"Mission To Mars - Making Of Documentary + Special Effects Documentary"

Every time I've been asked what was the most challenging aspect of mounting the movie production-wise, and I say, oh, it was how we were going to do the look of Mars, the exterior of Mars. I was very concerned that we make it look like the stuff we've seen from Mars already, and it should really look real.
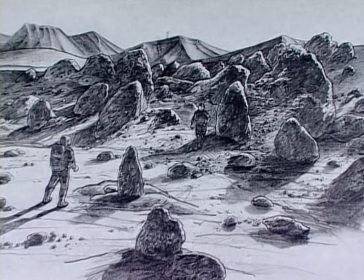It had to be something you believed in, because if it didn't, the whole feeling of the story was destroyed.
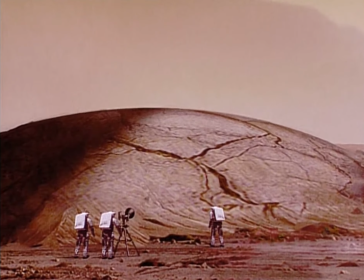We were trying to create a very hostile, dry, forbidding landscape that also was compelling in its vista and its size.
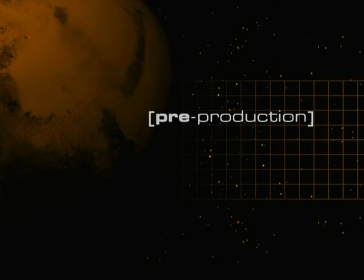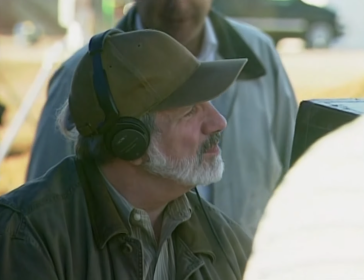We have enough science fiction movies out there with flubber-like monsters running across icy desert, whatever terrain you want, gobbling people up. The reality is terrifying enough.
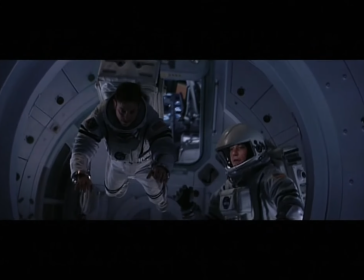You have to do no more. I was trying to create spaces that in some way had a familiarity that people would go, you know,
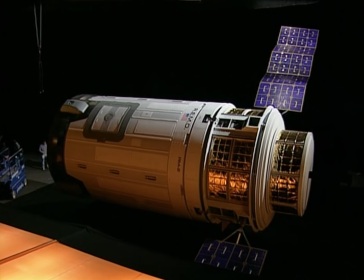I've seen Apollo missions, I've seen stuff on CNN about the space shuttle, so this feels real.
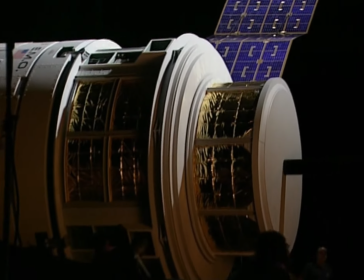He has created an amazing world.
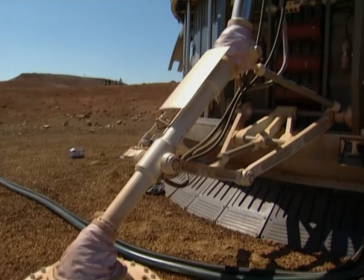Inspired by what is really going on in the space program, what NASA really looks like, it has a certain elegance and beauty to the design. Yes, it looks like real hardware, but it's also beautiful. Cinematographer and a production designer both have to be in sync about what's going to happen and how the picture is going to look. I'm very visual, obviously, and so of course the first thing that happens is that as I'm reading the script,
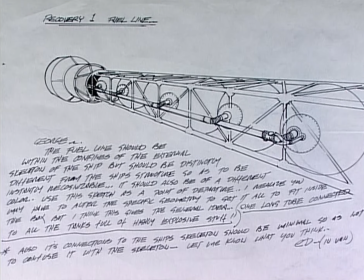I'm getting visual images that are coming to my head, and I might even just take notes or do little sketches on the back pages or whatever,
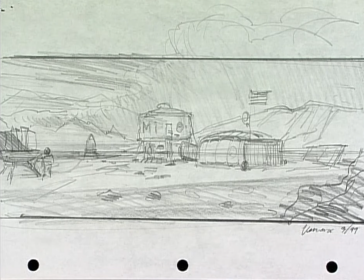and then I begin to get an idea of what I think the overall look is going to be. I never enjoy visual effects just gratuitously there for their own sake.
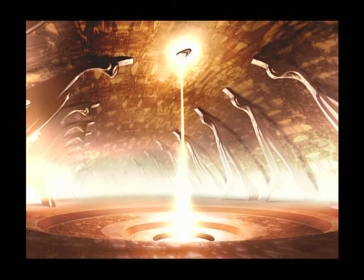It's always the most rewarding to work on a sequence where the effects are very much in the service of the story. It's what I call a hardware film, meaning that everything that you show has to be constructed, built,
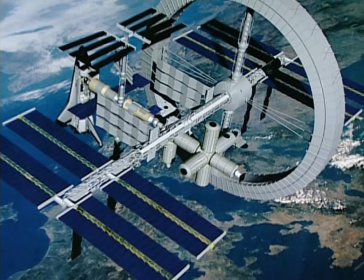or visualized in some way, because once you leave Earth, which represents about the first 5 minutes of the film,
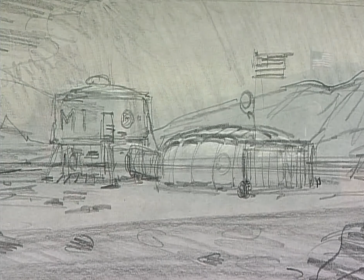everything else is created. So those are the biggest challenges that we have at first, is pre-visualization of what this film might look like. The animatics were a tool for getting everybody on the same page so we knew what we were doing.
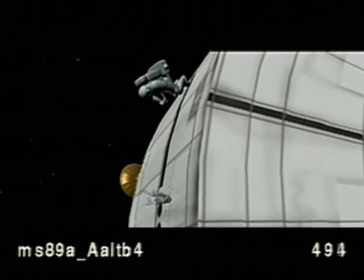Part of it was to help Brian visualize the sequences,
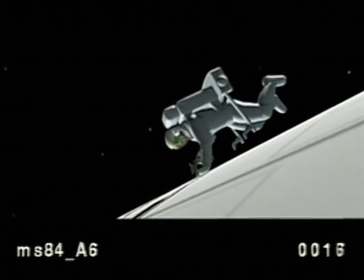and part of it was for the visual effects people who would take those images and manipulate them to get the final effect in the visual effects shots.
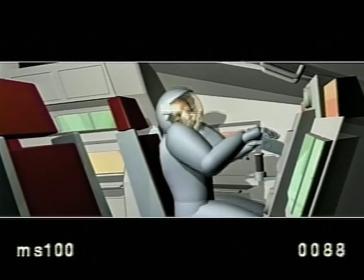When we were done, before any camera had rolled, we had a sequence of the shots as they were intended to be,
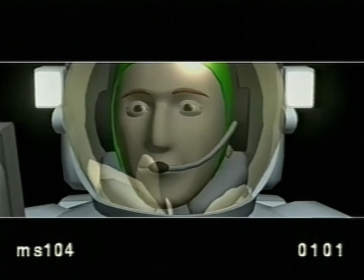and as those shots were executed by the production team, I would take that and plug it into this spine,
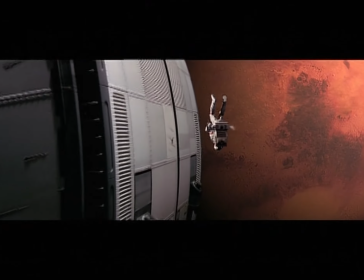replacing the animatic with the live shot. These sequences, which take a few minutes to watch, actually took weeks and weeks to shoot.
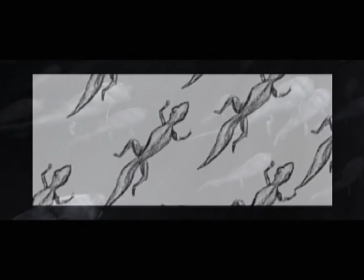Replacing the animatics, the sequences came to life.
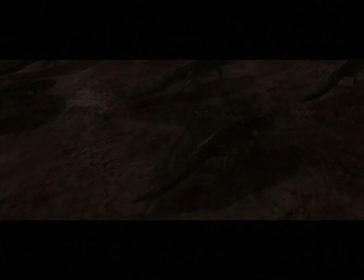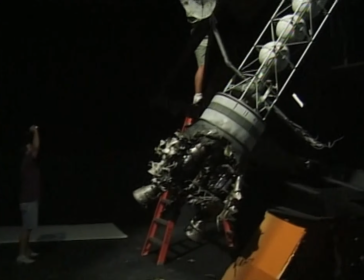DreamQuest Images built a 22-foot practical model of the Mars 2 recovery ship.
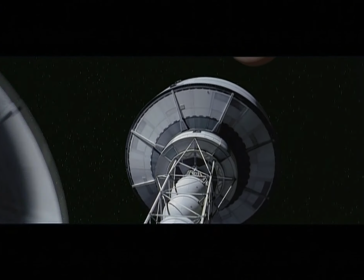Brian De Palma loves to have those long, sweeping shots.
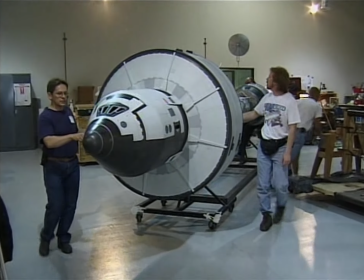So to get the detail and the perspective on that correct, Hoyt Yateman decided to build that as a practical model. The reason I chose that is because of the length of the shots.
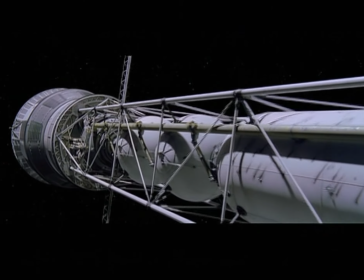Again, we're doing a film that resembles more of 2001, where the shot times run in excess of 30 to 60 seconds in length,
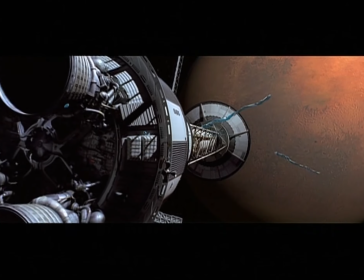which is actually a very long time for today's effects arena. One of the big conversations I was having with the miniature cinematographer was how we were going to bring the spaceship into the frame.
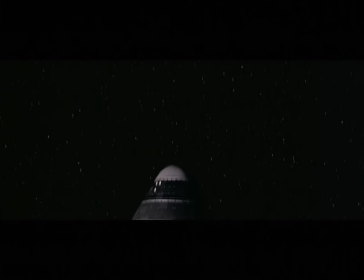You'll notice in the picture that it very rarely comes in just across the frame.
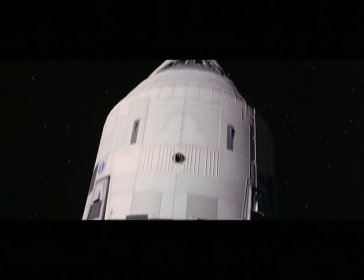It always came in from a different angle.